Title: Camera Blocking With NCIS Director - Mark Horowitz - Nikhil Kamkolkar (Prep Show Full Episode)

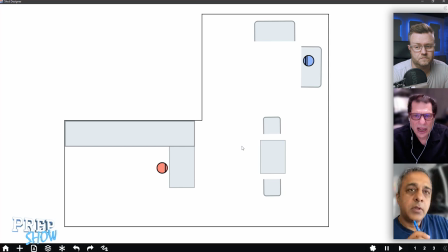And I'm just thinking of allowing you to have some movement in the scene is in terms of Holden's activity. He's preparing dinner. Does he occasionally go and set something on the table? Can he work back and forth to this table?
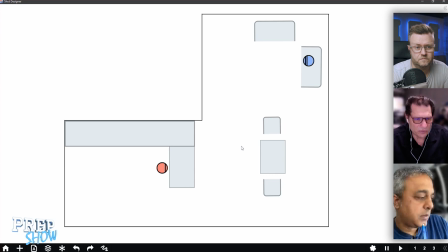Or do you think he stays back there the whole time or until he comes out once? How do you sort of perceive that? Is there a specific time where he definitely comes out? Yeah, what I had in the pages prior to this was the idea that he's working and then he hears music start to play,
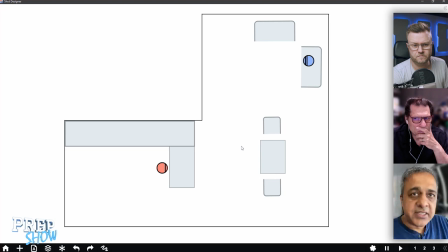a dancey tune, and that's what draws him out, and that's when he sort of sees Jane dancing by herself. That's nice. Leans against the wall and watches her for a bit.
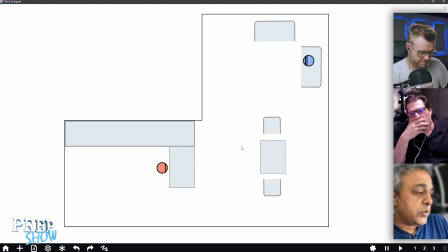But this is something that would have prefixed the scene? That was prior to this particular scene, yes. Okay.
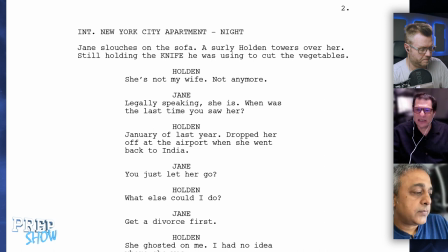So he watches her for a moment, and now it's a time cut to this moment. Exactly. Okay. That's great. And that gives it a little...
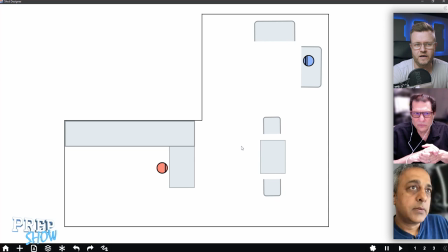But I think that's an important question that you have, Mark, because does he move or not? Because otherwise it's very static. I mean, then we have to do everything with everybody basically cemented to the floor. Yeah. Mark, in a way, that suggestion is interesting because I think you can get a little bit of setting up of a table for two is an interesting idea. Especially given where the scene goes.
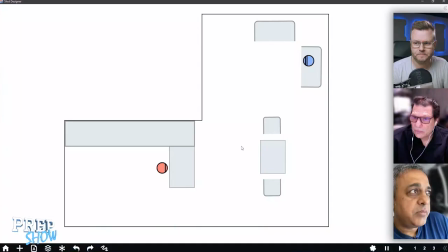And I'm thinking that might be an interesting beginning to the... give it a moment for Holden's beginning. I agree. I think he could be cooking dinner, and while something... You know, you can see him. Now, you have the scene starting.
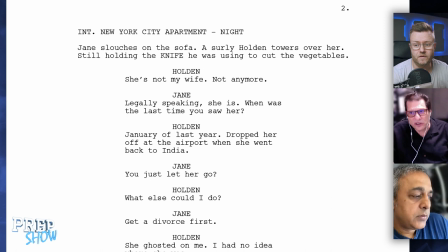Jane slouches on the sofa, a surly Holden towers over her, still holding the knife he was using to cut the vegetable. So it's a very strong way to start the scene. So he actually does start over here. According to the current screen direction. No. But I'm going to propose to you that we explore.
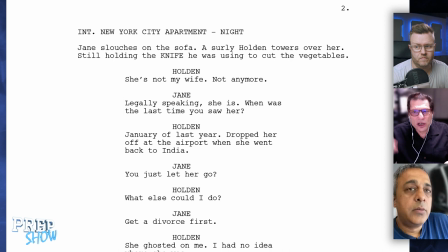He could still have them. I hate to have him just have the naked knife there because I feel it's like it's a little on the nose. Mark, I almost want him to have like a potato stuck on the end of it or something.
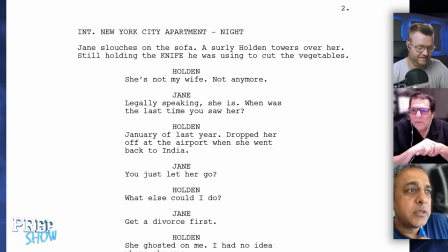So it's not 1,000% threatening if you're going to do that. Mark, I think there's a little bit of context I'm wondering if you're missing, which is that there's a couple more pages prior to this scene that sort of have the other elements that I'm talking about. we tried to send you just like the last sort of like
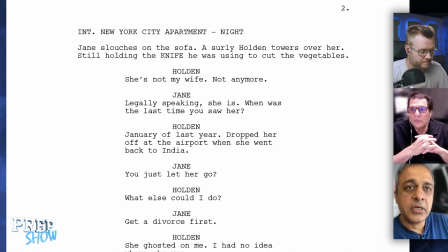the finale of the thing, if that makes sense. Mm-hmm. So your instinct of like having him set up the table and all that is perfect, because I think that speaks to that beginning of the scene when they first interact and have a moment of coupledom,
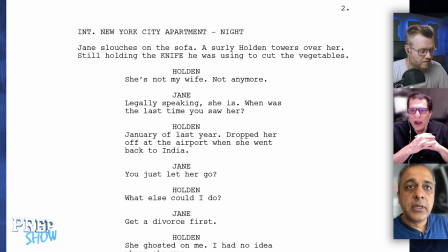if you will. Right. And then she starts to basically jump into the thing of like saying, well, I would like to marry you, but it turns out you're already married. And then that sort of comes into this scene. And then all hell breaks loose. So that was actually one of my questions too, which you've answered, was just what happens in the preceding scene. So she sort of appears in the apartment. Obviously they've made plans for a date. Maybe they haven't, but he's pleased by her arrival, right, when he sees her dancing, and that's kind of a sexy thing.
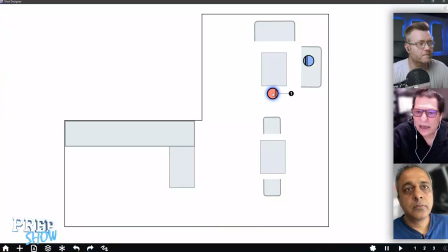Yeah. So sure, why not? Let's have him cooking on the stove, or that's certainly. But do we want to keep the moment in the beginning where he's like close to her and taller than her and holding a knife by some means in his hand?
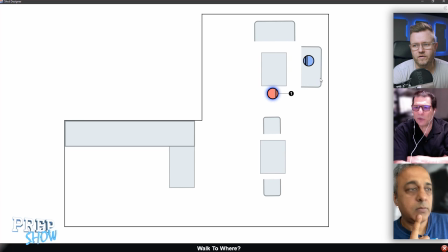Because I mean, I don't think you need it at this point in time.
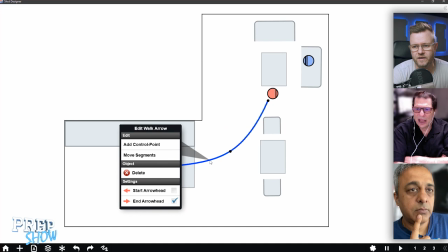We'll delete it again afterwards. I'm just putting on here how I thought this was written.
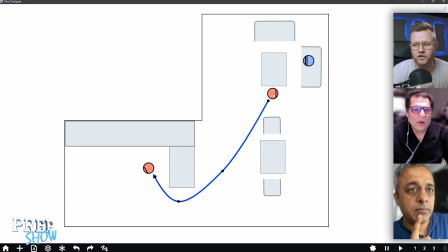I mean, how this read to me, that he's starting over here. So the conversation starts over here, and then he basically makes his way over here and continues working while they have that conversation.
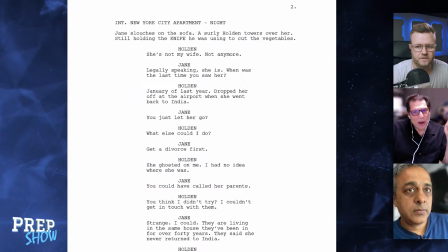The first line, let's start with the first line of dialogue. She's not my wife anymore. Did we hear Jane make that accusation in the previous scene? That's right. So okay. She says, you're already married.
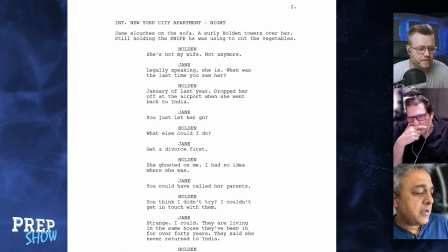And he says, well, it must be someone else. Holden's a common name, blah, blah, blah. A little reference to Catcher in the Rye. And then she says, no, I figured out what your real name is. And I figured out your wife's name, which is Priyanka. And you are still legally married to her.
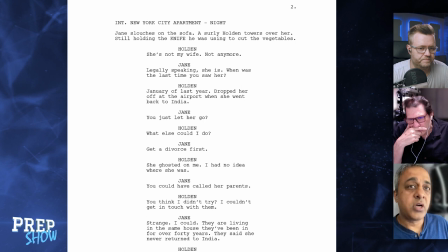And that's when they have that little conflict moment. And she walks away and she's sitting on the sofa. And then he comes up to her saying, she's not my wife, not anymore. But even without the preceding scene, you could kind of get all of that just from that line, right?
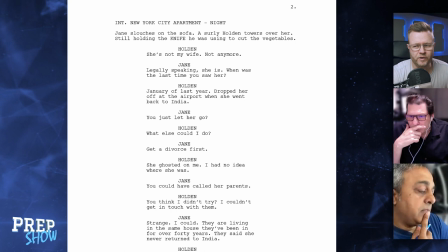Oh, I think so. But can I ask, I mean, is he supposed to be like a little bit threatening in the beginning? Like, I told you 1,000 times and I don't want to hear it anymore. She's not my wife. So the idea of menace is the reason for the knife that he's holding.
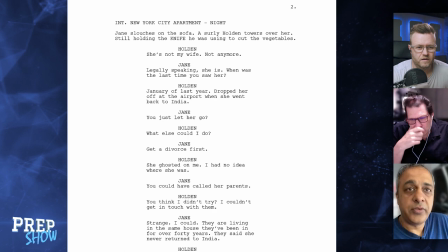Whether that plays as menace or not is, I think, what we can work with. Was the intention that this is supposed to like it supposed to be possible to read it as menace, but it's like
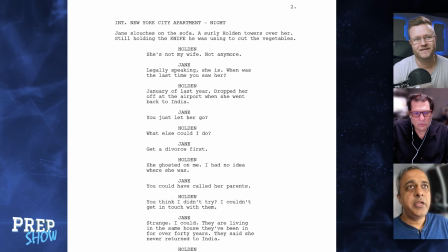it's subtle, like Mark said, if there's a potato on there, then it's chopping vegetables, but it's a knife in the room. It could be him holding a potato in one hand and a knife. It's almost like he just thoughtlessly walked out of the kitchen holding the things he was working with. I think that's it. And then it can be her clocking that, just a quick glance to that knife, that even
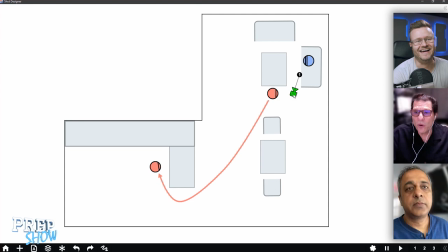you don't want to make him feel conscious like he's threatening her. It's all about her interpretation of things. Here comes the first totally camera. Legitimate way to do it. Oh, don't put that camera in there yet. Oh, yes. Damn it. I'll delete it. Get rid of that camera. I know you've got time restraint.
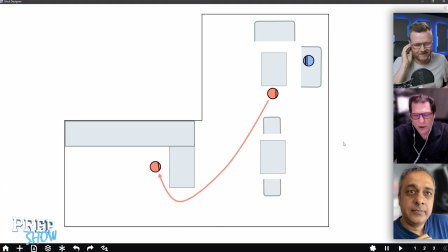Now, I'm just going to pitch to you another way to play this is to have the revelation from the scene before that suddenly she's on to him. He knows now that she knows. He's been married before and something happened to this girl. And you could now play them in a time cut where she's on the couch.
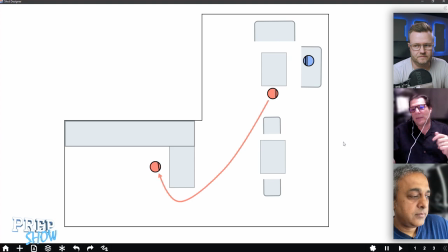She's, waiting for dinner. She's like thumbing through a magazine. He's cooking behind the counter. And he's searching for a way now to find the next beat. He's searching for his new backstory, his manipulation. And literally in the middle of cooking, just call out, she's not my wife anymore.
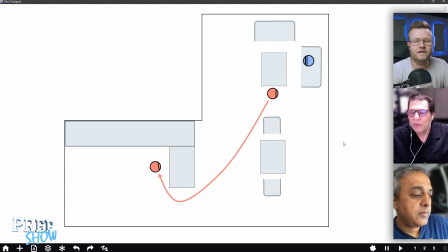And just let this conversation start from a slower simmer. Can I understand? So it's basically there, like the whole first action line there is much longer while he's simmering, and then finally he bursts out, she's not my wife.
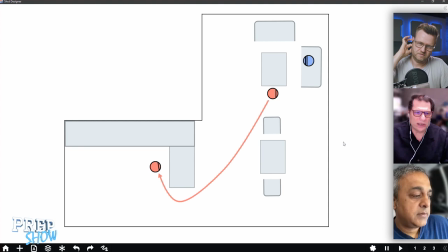Yeah. So that's what he was thinking all along. That's right. And he may not come to her at that point in time. Maybe you play this whole beat in the beginning, separate it.
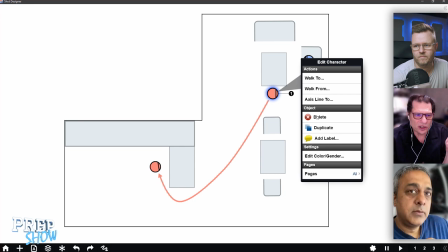And let some time, let them go back and forth, because she, every response to her, she knows more than he thinks she knows.
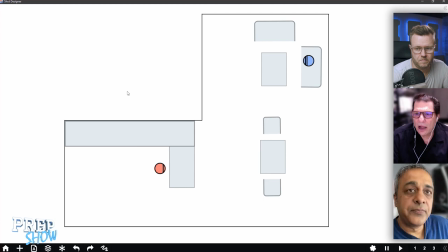Yes. I like the idea that they're separated physically, because at this point they have separated sort of emotionally. Mm-hmm. Pear, do me a favor, and I'm just going to do this for the sake of this exercise. Pull her couch a little bit closer to the table. Bring it downstage a little bit more.
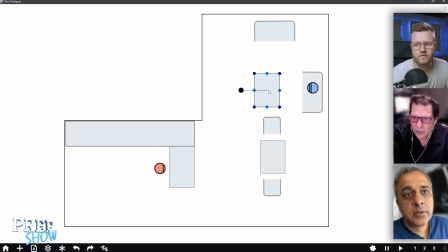No, you mean down here? Yeah, yeah. Okay. Bring everything down a little bit. I felt like I made the room a little bit too big also. I'm just going to shrink everything a little bit. Maybe move your table and chairs. Have a little more room behind, just so they can be a little bit closer from, so they're not quite so far away. Yeah.